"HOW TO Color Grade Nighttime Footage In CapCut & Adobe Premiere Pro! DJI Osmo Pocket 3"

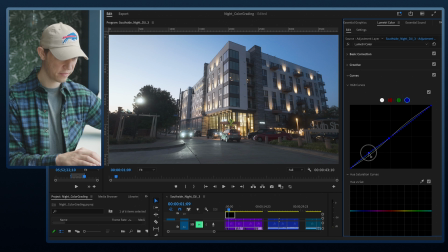(4:18)
And as you can see, it's starting to eliminate that yellow color we have, and it's introducing a lot more blues into my footage. Hue versus saturation is pretty cool, because if there's any color that I want to bring the saturations up in, or if I want to bring the saturation down in, I can select that color and do so here. So we are going to bring the blues up a little bit.
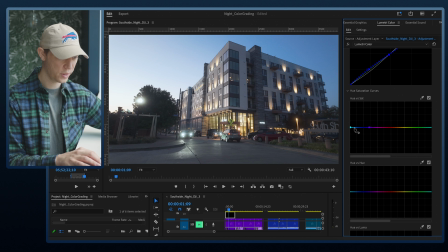(4:36)
So I added a point there and a point there just so I have the whole blue spectrum. And as you can see, if I bring this up, it's going to bring a lot of saturation into our footage. And if I bring it down, we're going to lose a lot of that blue color saturation. So I'm just going to bring this up a little bit.
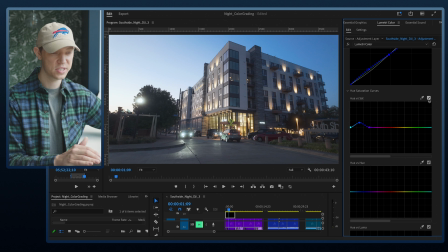(4:51)
I think that's starting to look good. And again, you can toggle this on and off to see what the effect is doing to your footage. And next I am going to go to the yellow. So I'm just going to do add two points where the yellows are. And if I bring it up, I can see I am selecting a lot of those yellows in the lobby area there.
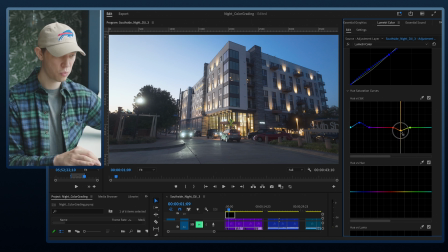(5:07)
And I want to eliminate some of the yellows. So I'm just going to bring the saturation of the yellows down a little bit. And now if I toggle this on and off, you can start to see a little difference that it is making. So when shooting at blue hour, I really like to have my blues lined a little bit more towards the purple, and that is what we're going to do here.
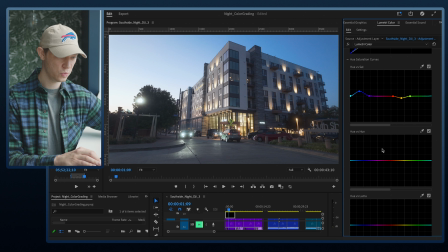(5:27)
So this is the hue versus hue tool. So if I select my blues again, if I bring them up, it's going to go through the whole color wheel and it's going to allow you to shift the colors of that blue. As you can see, this is very dramatic, and we're just going to shift it down a little bit to introduce a little bit more purples into the sky there.
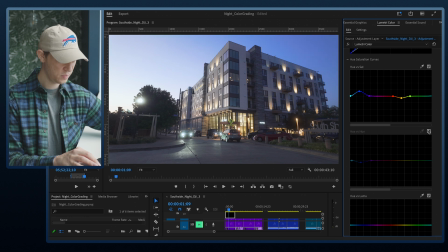(5:46)
And I think that looks really good. Before and after, I'm starting to really like that shot. Now the hue versus the luma panel is really cool because this is going to control the brightness and the outlook of every individual color here.
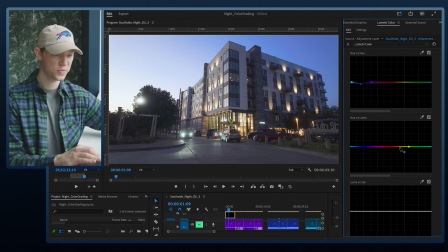(5:58)
So if I really want to make those blooms pop, which I captured with the ProMist filter, I can come down here and I can select the yellows and I can bring them up a little, and you can see that the yellows are going to bloom a little bit more now, which is a really great effect. And again, a lot of video editing softwares have all these very same panels and they follow the same kind of structure. So whether you're working in Premiere, CapCut, or DaVinci Resolve, you're going to be able to get a similar effect in each one of these programs.
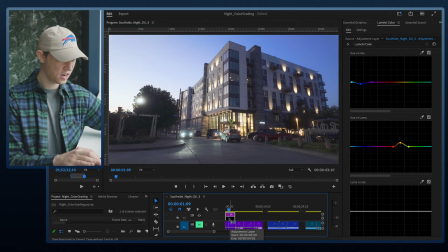(6:27)
So now if I toggle this on and off, you could really start to see the before and after, and it's truly impressive what you're able to do with the log profile on the Osmo Pocket 3. I know it is shooting 10-bit color, so we are getting a large color depth within the footage. So we really are able to manipulate that color, bring it into post. So let me just play this back.
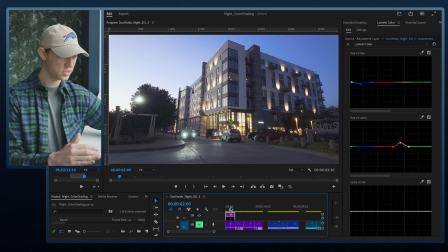(6:48)
And as you can see, this footage is looking amazing. I love how the blooms are starting to look on this footage, and it really looks great. It really has a glowing blue hour effect, and that's kind of the effect I was going for with this footage. So again, I'll toggle this on and off.
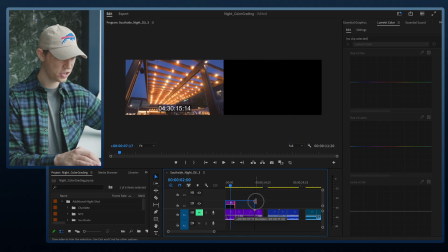(7:03)
And because I was working with an adjustment layer, I can just drag my adjustment layer over and it's going to apply to all the following footage as well.
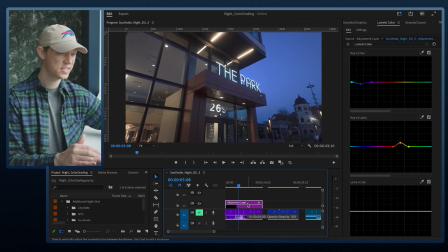(7:10)
So I can play this clip. And as you can see, it added this same effect to the close-up shot of this neon sign that says the park.
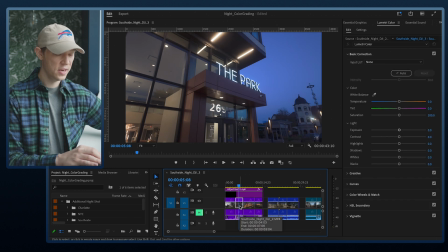(7:18)
And if I toggle it on and off, you can see the before and after. Now, if you did want to make some micro adjustments to the individual clips, you can just click on the individual clip itself, and then you come in here and bring up the exposure if you want to bring it up, if you want to add a little bit more contrast or bring down the contrast. Really, it is limitless possibilities, and you just have to go with the look that you're trying to achieve.
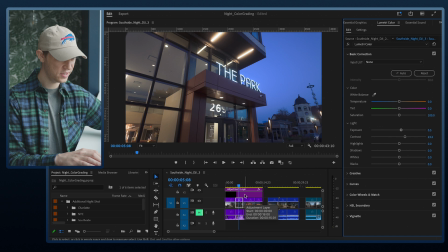(7:41)
So I am going to bring up the exposure a little bit in this park shot here. I think that's starting to look really great.
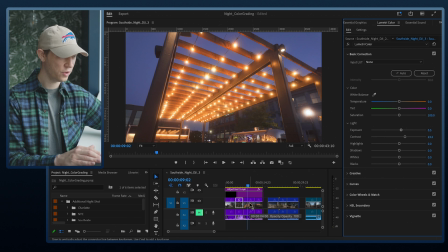(7:47)
This clip is looking amazing. I love how all the yellow lights are blooming in this shot, and it really gives me that blue yellow effect, which looks incredible, especially when using the ProMist filter at nighttime on the Osmo Pocket 3. However, I do know we did bring down the saturation in the yellows, and in here I kind of want to bring back the yellow.
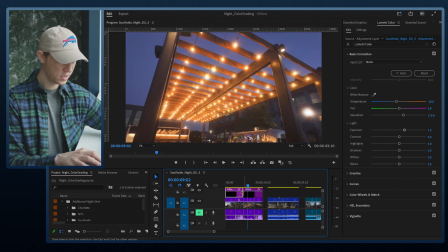(8:06)
So I am going to just cut my adjustment layer, bring that over, click on this adjustment layer up here, and I am going to go back into the curves.
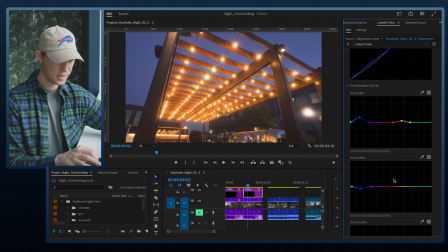(8:15)
And I am going to bring the saturation of the yellow up and also bring the luminance of the yellow up a little bit, just to really emphasize the glowing effect I was able to capture in this shot here.
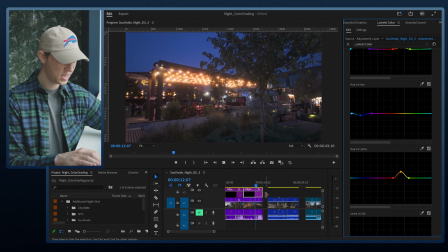(8:29)
And I think that's starting to look really great. And as you can see, it's applying it to the next clip as well. And this clip doesn't need much work at all.
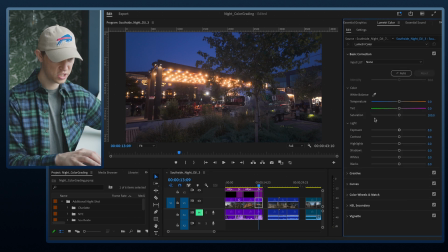(8:37)
However, I would go in here and maybe bring the shadows down just a hair, and then bring the exposure up a little bit. As you can see, it didn't do much, but it's really just adding that extra punch to the footage here.
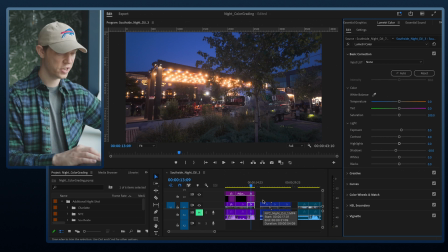(8:53)
Okay, so now I'm gonna show you color grading on some footage that I took in New York City, and this footage here was not used with a ProMist filter. This is just footage shot at nighttime with my Osmo Pocket 3.
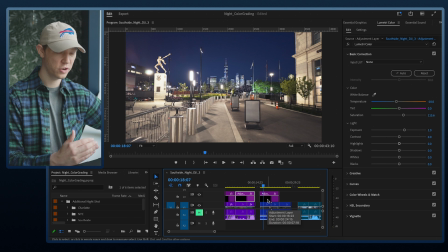(9:03)
So to start, I am going to just bring this adjustment layer, which color graded the other footage as well, and see what that's starting to look like. As you can see, it's already starting to look great. I can toggle this on and off, and we are getting a lot of really nice colors at nighttime here.
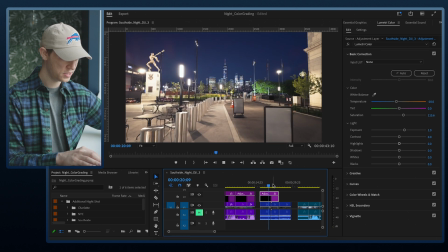(9:19)
So let me play through this clip to see how this looks. That clip looks great. This clip looks great. One thing I am noticing, because there are some bright lights in here, I am going to bring the highlights down a little bit,
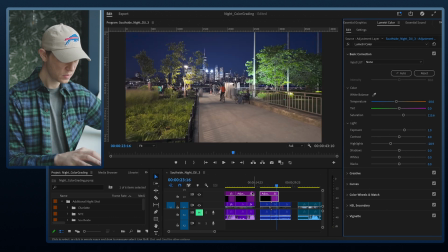(9:32)
just to cool down those highlights and make it a little more even. We can also bring the contrast down a little bit by going into our curves,
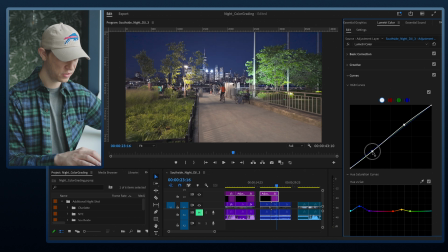(9:40)
selecting on the overall curve, and then just bring up the shadows a hair and bring the highlights down a little bit. Starting to look really great. Let's see how it looks on this last clip here.
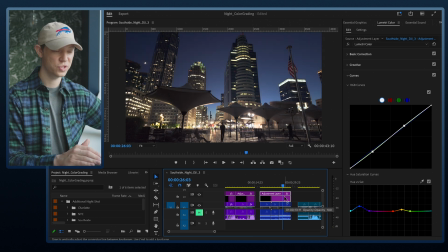(9:52)
Now this last clip here I know was shot very, very dark. This was 9 p.m. at night, so we didn't have much light in the sky, and I am always impressed with the low light capabilities of the Osmo Pocket 3, so it did a great job at capturing this. We may just have to add a little bit more exposure to the shot.
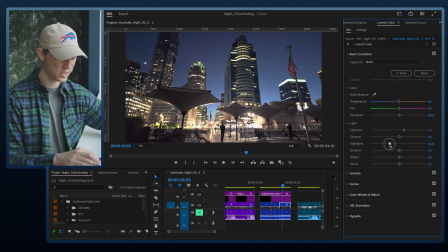(10:10)
Let's bring up the exposure a little bit, and then we'll just bring down those highlights, and that's starting to look really great. You can see the before and after right here. So next, let's just grab this adjustment layer and bring this over to our blue hour footage.
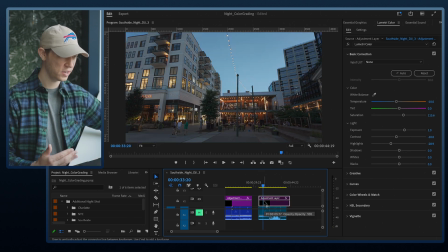(10:25)
So here is what our blue hour footage looked like with no LUT or no color grading to it. As you can see, it still looks really amazing. I love shooting at blue hour because the sky is pretty even with all the buildings around it, and the yellow colors just pop on the blue sky.
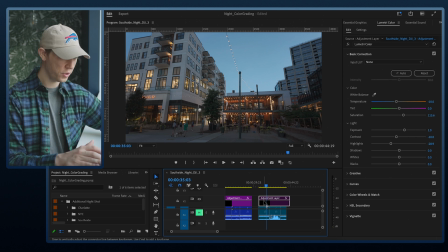(10:40)
It really is a great time to film with your Osmo Pocket 3. Well, let me just add this color grade right here that we used from before.
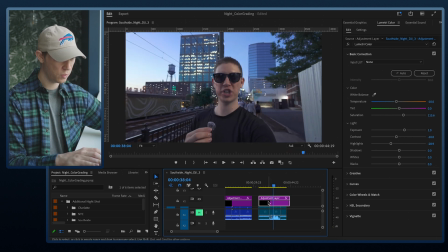(10:48)
And honestly, this is looking really great. However, when it comes to skin tones, because I did introduce a lot of blues, and skin tones, in my opinion, don't look the greatest when you're introducing a lot of blues and purples.
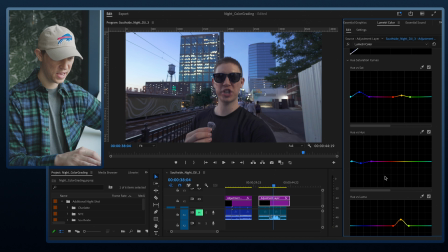(11:01)
So I am going to go back into my curves tab here, and we are going to select the blue and just bring this back down so it's a little bit more on the yellow side. And then also we are going to change the color temperature a hair and introduce a little bit more yellow than blue.
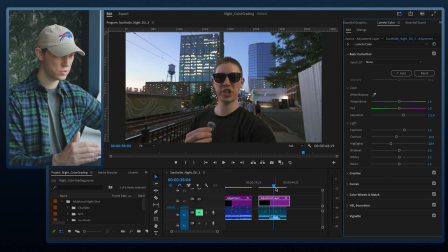(11:19)
I think that's starting to make me look a little bit more natural in my skin tones. But as you can see, these shots just look absolutely incredible. Awesome, so that is color grading within Adobe Premiere. As you can see, I was able to really transform that footage I shot with the Osmo Pocket 3 at nighttime, and it's starting to look amazing. I do primarily use Adobe Premiere as my editor of choice. However, I know this is not a free software, so I am going to show you how to color grade your footage within CapCut next.
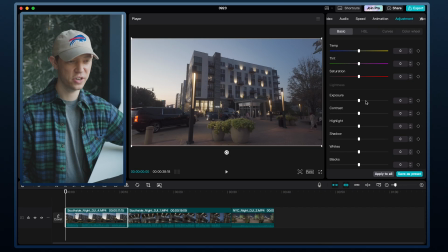(11:47)
So let's jump into CapCut. And as I mentioned earlier, a lot of these editors are going to have the same looking panel. So really whatever you're doing in one, you're going to be able to do and copy in another editor.
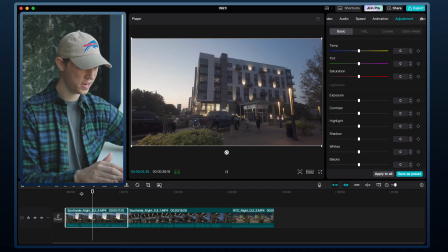(11:59)
So let me just take this first clip here, which was shot in my D-Log profile on my Osmo Pocket 3. It's a good starting point. And the first thing I am going to do is I am going to make an adjustment layer.
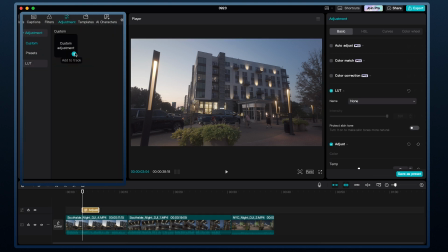(12:10)
So if you grab this arrow here and you click on adjustment, click that plus sign and it will bring an adjustment layer into CapCut.
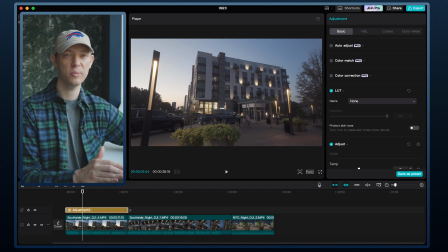(12:17)
And I am going to just drag this over my whole clip, very similar to what we did in Adobe Premiere.